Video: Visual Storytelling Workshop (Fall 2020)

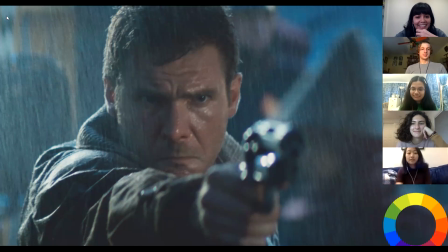[21:46]
depth of field yeah there is a very shallow depth of field so that kind of lets you know that Harrison Ford's facial expressions here are what's important so you get the sense that there is this like important
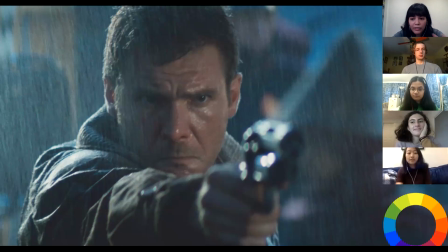[22:02]
process going on in his head and whatever decision he's about to make is the most important thing in the shot Kaylee's saying they're looking at the same oh wait no that was moving one dark and light contrast intensity yeah there's
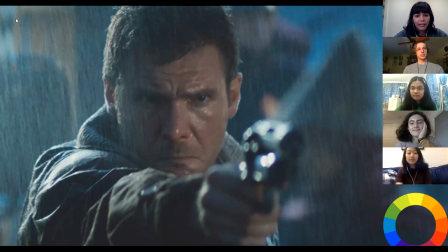[22:18]
a lot of high contrast a lot of shadows and like a bit of light um so there's also a bit of darkness in this world and something i also noticed is the blue in the background and there's a bit of orange on the left and there's a little like thing above the gun that's also orange and his face
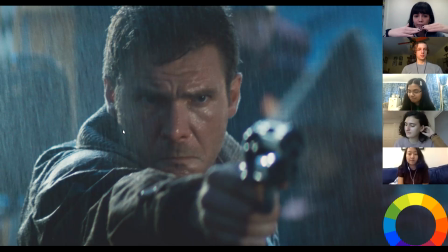[22:36]
is orange so you have those like complementary colors directly opposite from each other that visually create tension which reflects the tension that's going on narratively so yeah very good thank you guys any
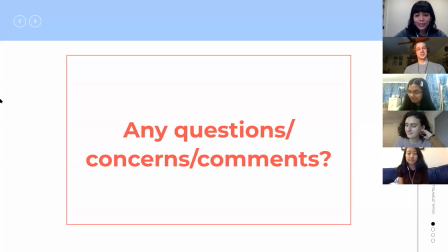[22:52]
questions concerns comments danny what is your favorite color green but you already know that because it's also your favorite color um
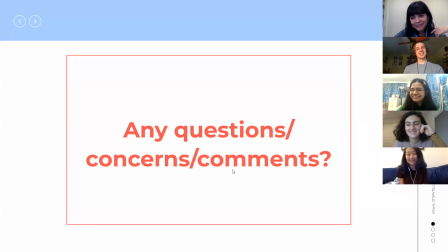[23:13]
maya what's your favorite movie that's hard i was like ready to say my favorite color you can answer that too favorite color is yellow which i feel like it's controversial because apparently people associate it with insanity in the west which i didn't
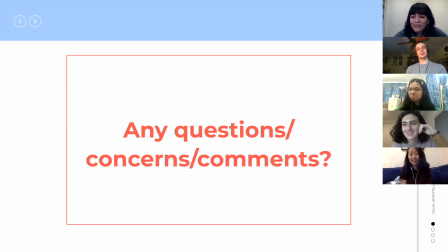[23:31]
but i didn't know that yeah i didn't know that either but that's what the slide said but yeah yellow and i don't know Anna, do you have a favorite movie? Um, I can't only think of one right now.
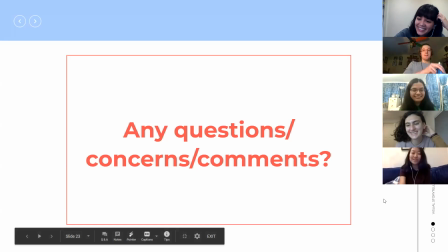[23:46]
Okay, that's fine. Mack, do you have a favorite movie?
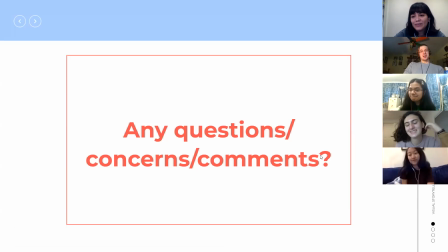[23:52]
Or color? Yeah, favorite color is red. Favorite movie is Princess Mononoke. Dang. Oh, were you the one that put that in the PowerPoint? I suggested it, but Danny is responsible for implementing it.
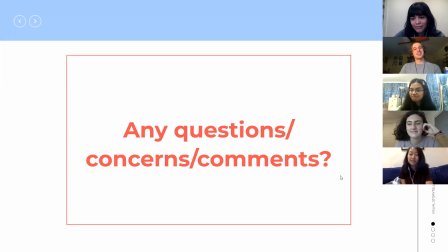[24:06]
Is that your favorite Studio Ghibli movie? oh yeah mile long i haven't seen that one yet i've only seen how's moving castle and spirited away yeah it um blows both those movies out of the water really okay then
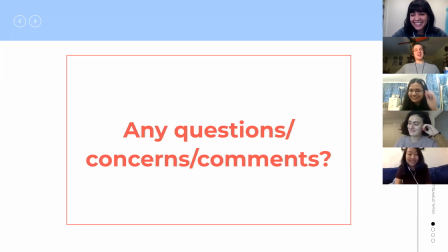[24:24]
i guess i'll have to watch it tonight that's a controversial take most people do not agree with it but it's also correct so okay all right i'll do get off your high horse mac kaylee what's your favorite movie oh oh i don't know
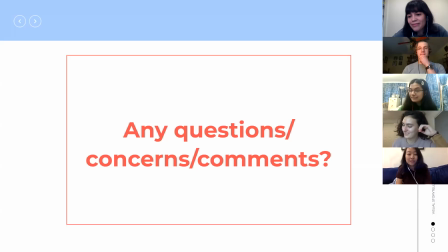[24:40]
um right probably something by wes anderson i fucking knew it i'm sorry